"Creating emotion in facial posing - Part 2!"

With a webcam, depending on your monitors, or if you can just move your webcam around. For example, right now I'm looking at my screen, looking at what my camera is seeing, and it's right in line with the camera pretty much. But I could drag that screen over onto my other camera, or sorry, on my other webcam. So now I'm looking at my webcam feed, but I'm seeing it from the side. And I can kind of see what the sympathetic action happens here. So for example, as I'm talking, I really get that idea of how do the lips move when I say things like the. You can see the tongue, the. It pokes out. So I can start to look at my face from different angles and kind of get different views on it much more easily with a webcam. So I really like that. You just move your webcam around and then just watch it, and you're watching yourself from a different angle. Now, does it make a huge difference? No. A mirror works well. Mirrors, animators have been using mirrors for years, since the early days. But really anything that lets you see your own face and just try things out.
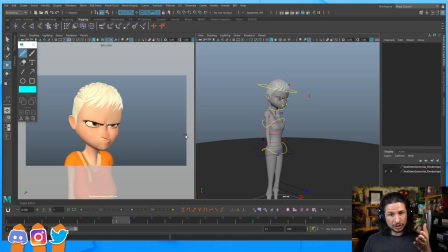As I was doing this facial pose here, like I was kind of showing to the camera like what I'm talking about, but I do that all the time. As I'm posing out my own animations, I'll just kind of look at my webcam and go, try it out, see what's happening, see how I can
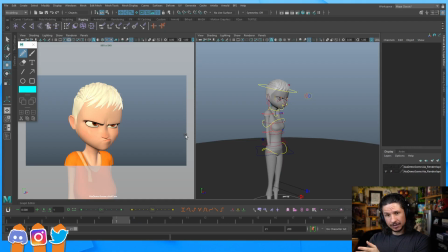exaggerate my face, and then I'll try to incorporate it into my shot here. So yeah, it's really kind of whatever you can use.
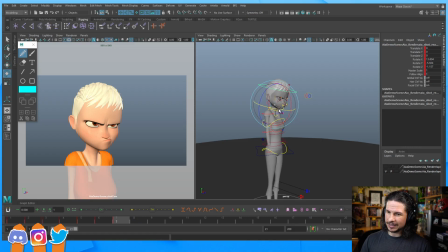Kind of, I feel like the head could maybe be a little bit more of an angle here. Kind of pull it away just a little bit more. Just a little kind of angrier. Yeah.
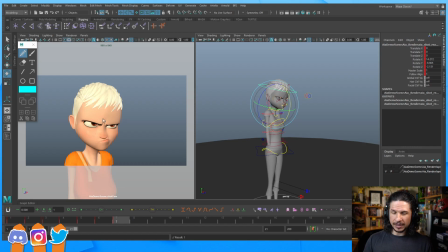That feels good. Now, with the eyes, one thing to keep in mind, I didn't mention this earlier,
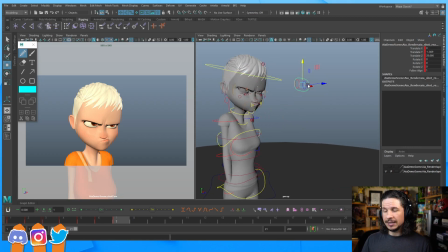but one thing with the eyes that I'm always trying to do is make sure we can see at least a little bit of the pupil. The moment you lose the pupil, so if I start doing this, suddenly it doesn't read properly.
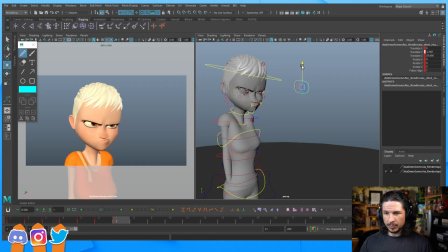No matter what, I need to be able to see the pupil. I need the audience to be able to see that pupil of the eye. Otherwise, the eyes are just not going to look correctly, and it's not going to feel natural for the character.
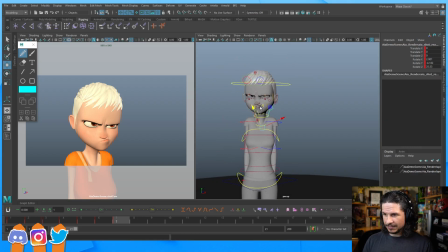I'm also getting a little tangent on the chin and the shoulder here, so I'm just going to move that up a little bit more. It's kind of breaking the shoulders here, but that's fine.
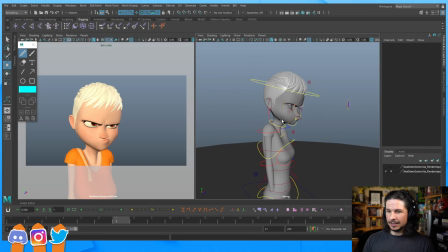For this facial pose, that's fine. Okay, so let's see. I kind of wanted to do one more facial pose, just kind of show a little bit of mouth shaping.
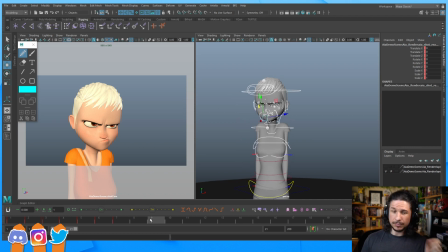But let's see. So let me ask you guys. We could do one more facial pose. I'll try to do it a little faster. So since we kind of covered all the steps already, go a little faster through it, and mostly try to show some mouth shaping.
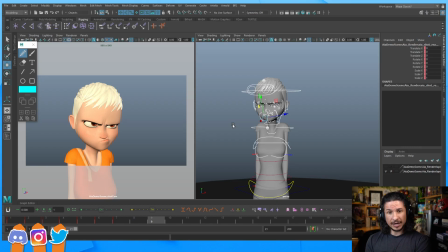Or we can go over some random questions, and if you want, I could give some feedback on some work, if anyone has feedback they'd like. It's up to you. Well, what do people kind of want to see?
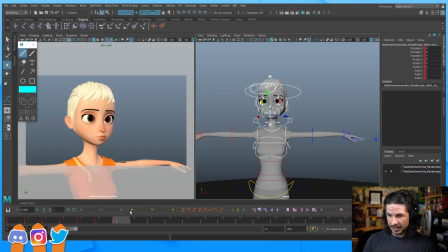Let me actually, while the chat is going here, let me actually set that up just in case people want to see the next demo. Okay, we're going to be going from here, okay, into another pose. I prefer the poses.